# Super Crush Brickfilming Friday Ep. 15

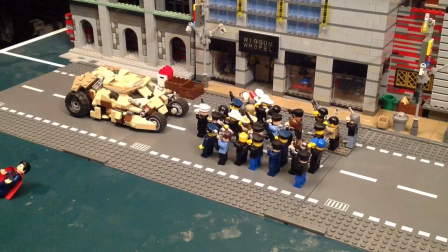0:00 Hello everyone and welcome to Cooper Studios. Thank you for watching.
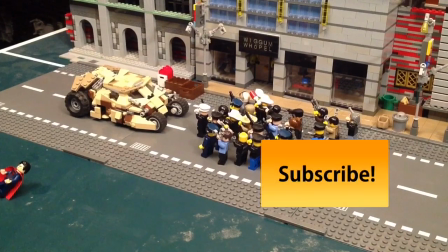0:04 This is Brickfilming Friday and I'm attempting to keep the regularly scheduled videos regular.
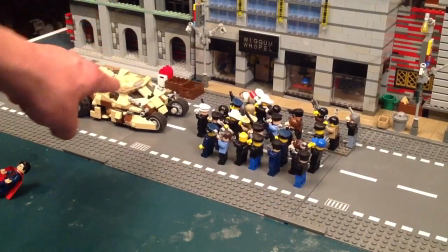0:10 So here we go. In this shot that I'm currently animating, this is the tumbler and it's going to drive forward
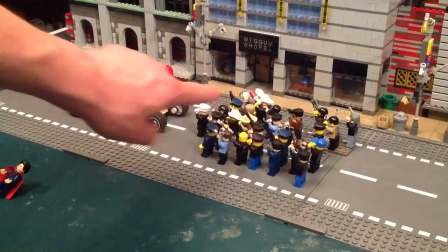0:18 and almost the idea is for all of these guys to wiggle with their hands up
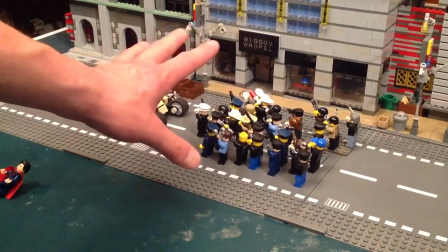0:23 in the air and I'll add an audio track as if they're screaming that it's about to hit them.
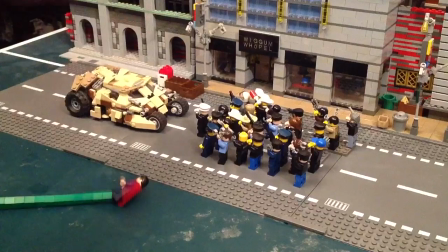0:28 But my idea is to have Superman, he's going to come down, land down on top of the tumbler and squish it.
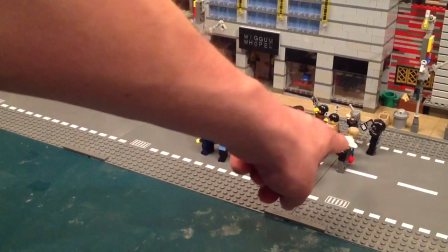0:36 And I've just added a few of the figures from the middle to over here
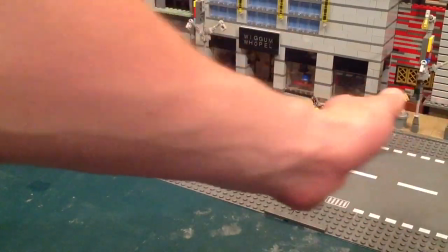0:41 because I want it to look like there's a lot more of these off frame and the frame cuts off at about where these road pieces cut off.
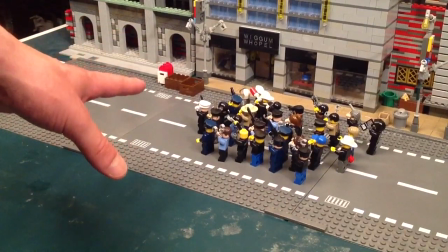0:48 So I think it's an 8-second exposure with f-stop at 16 and my ISO settings are set at 100 or 200.
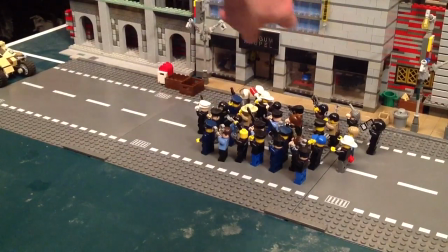0:56 That gives me a lot more depth of field. A lot of this in the background is in sharp detail and everything.
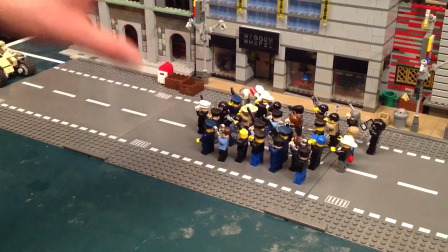1:04 So that's what I try to do. That's why the exposure is so long. Now that first picture, we're going to move these guys.
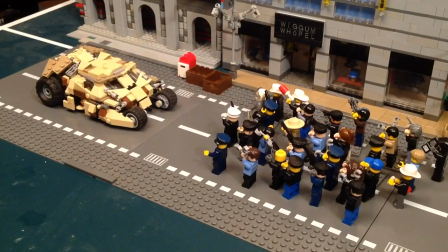1:12 Because they have their hands up already, you know, they look kind of surprised. And I have about 35 frames captured off screen. And I've already moved into animating Superman come down. So here's the little thing he's attached to.
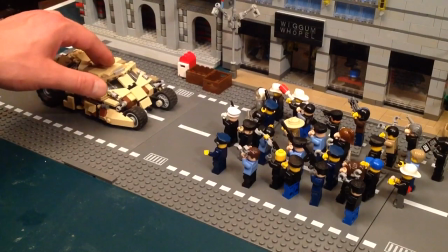1:28 I'm going to erase this green bit, obviously. So I'll move this forward.
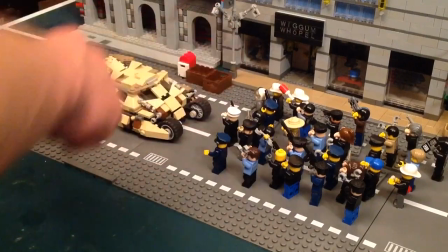1:35 And he's coming down very fast. He's going to and just crush this thing.
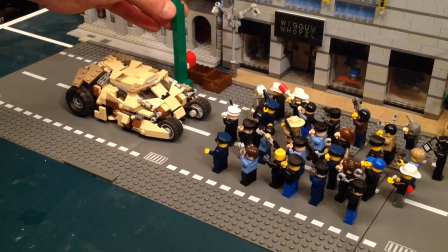1:40 Now back here, I've got a good idea of where to put Superman.
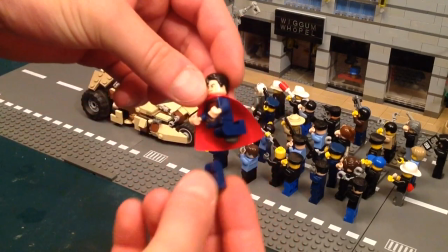1:46 What I'm doing is I'm doing a trick with the minifigure where you take the legs off and you
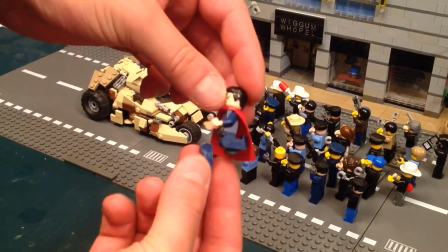1:51 replace them on each side and you place them like this and it looks like he's kneeling.
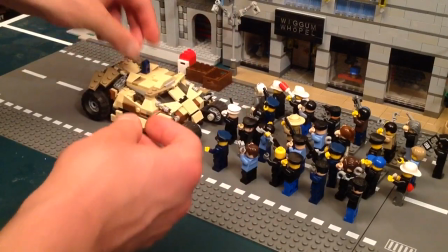1:55 So it's going to look like he's crushing it. What I am going to do is, I love this model, but I am going to crush it a little bit just to give
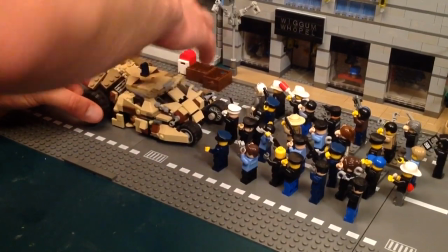2:06 the appearance.
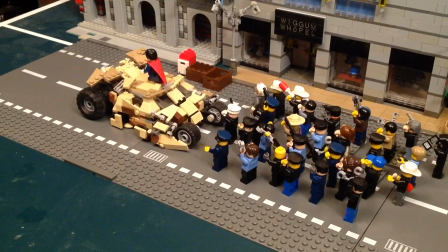2:10 And just start taking off pieces. Before, he had to, he fell over.
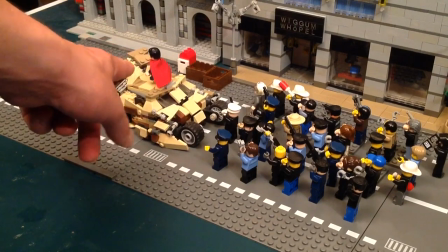2:16 All right, so I got to do a couple more things here. I got to bend him a little bit forward so it looks like he's, you know, kneeling, and then move all these guys.
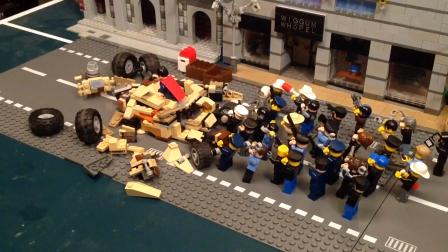2:24 Okay, that looks good. And now I just have to move all the characters.
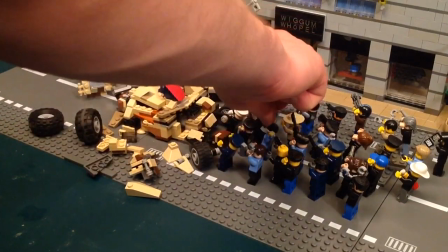2:32 I'm going to move them all back a little bit.
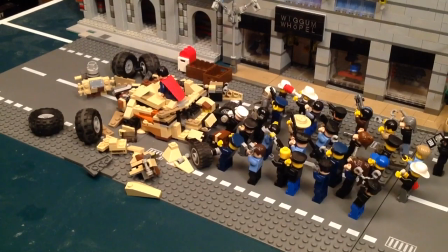2:38 A little bit more. I just checked the shots and they look great.
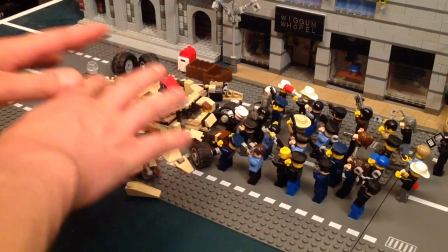2:44 The whole momentum of the car was preserved, or at least slowed down some.
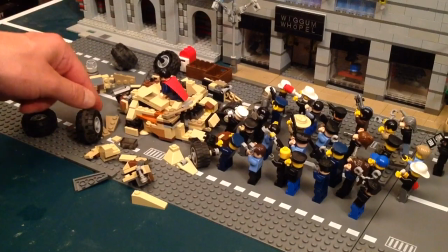2:48 Now for the tire, it just so happened that it kind of looks like it's bounding away or rolling away.
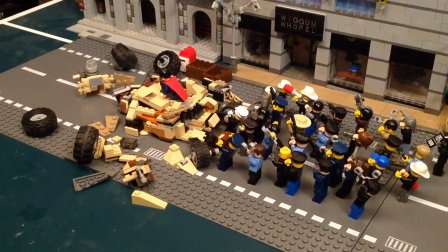2:54 So I'm going to do that and have it roll towards the camera in a funny way. And as it goes towards here, I'll increase the steps with these plates.
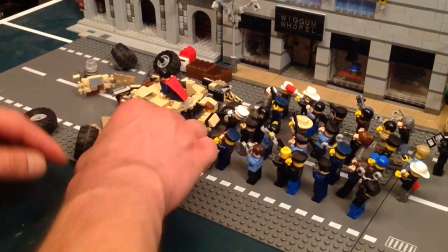3:08 I'm going to move the pieces of debris forward, and this tire,
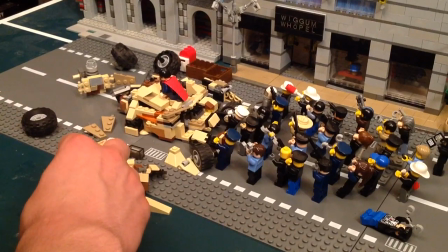3:15 I'm going to place it right there. I'm going to put it on two
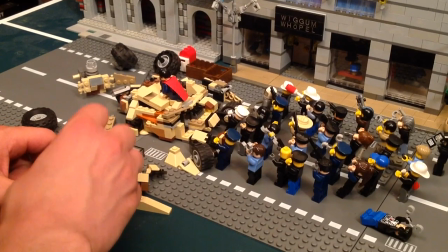3:23 plates high because at this point it looks like it's wiggling and rolling this way.
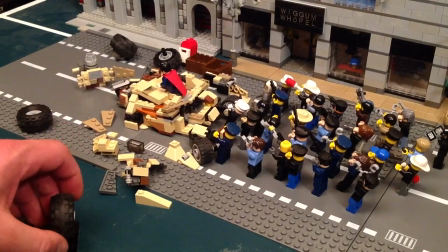3:31 And so I've continued with the shot here. This thing is rolling. Okay, so I'd like to give you a preview of the shot.
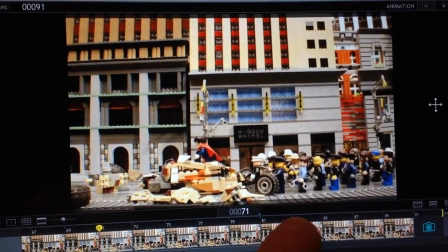3:39 Here it is without the green bar that's going to appear here edited out.
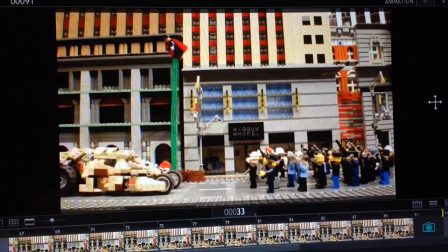3:46 So this is all the shots. So see how he comes down and he just smashes it right there.
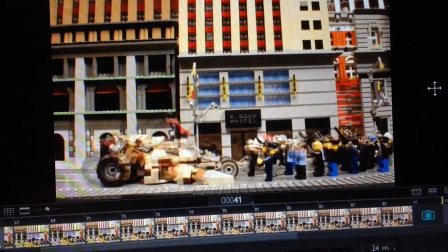3:52 I think that's one of my favorite shots. I think it's quite funny. All the little guys react in a little way.
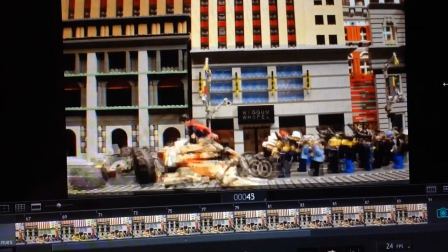3:58 It could have been a little bit better. He could have landed out at here and the momentum of
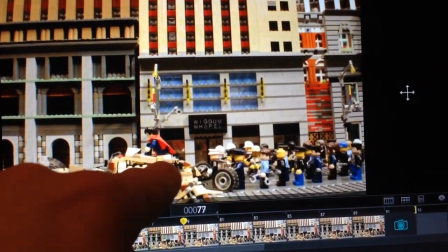4:04 the moving thing could have been a little bit slid a little bit more around the ground.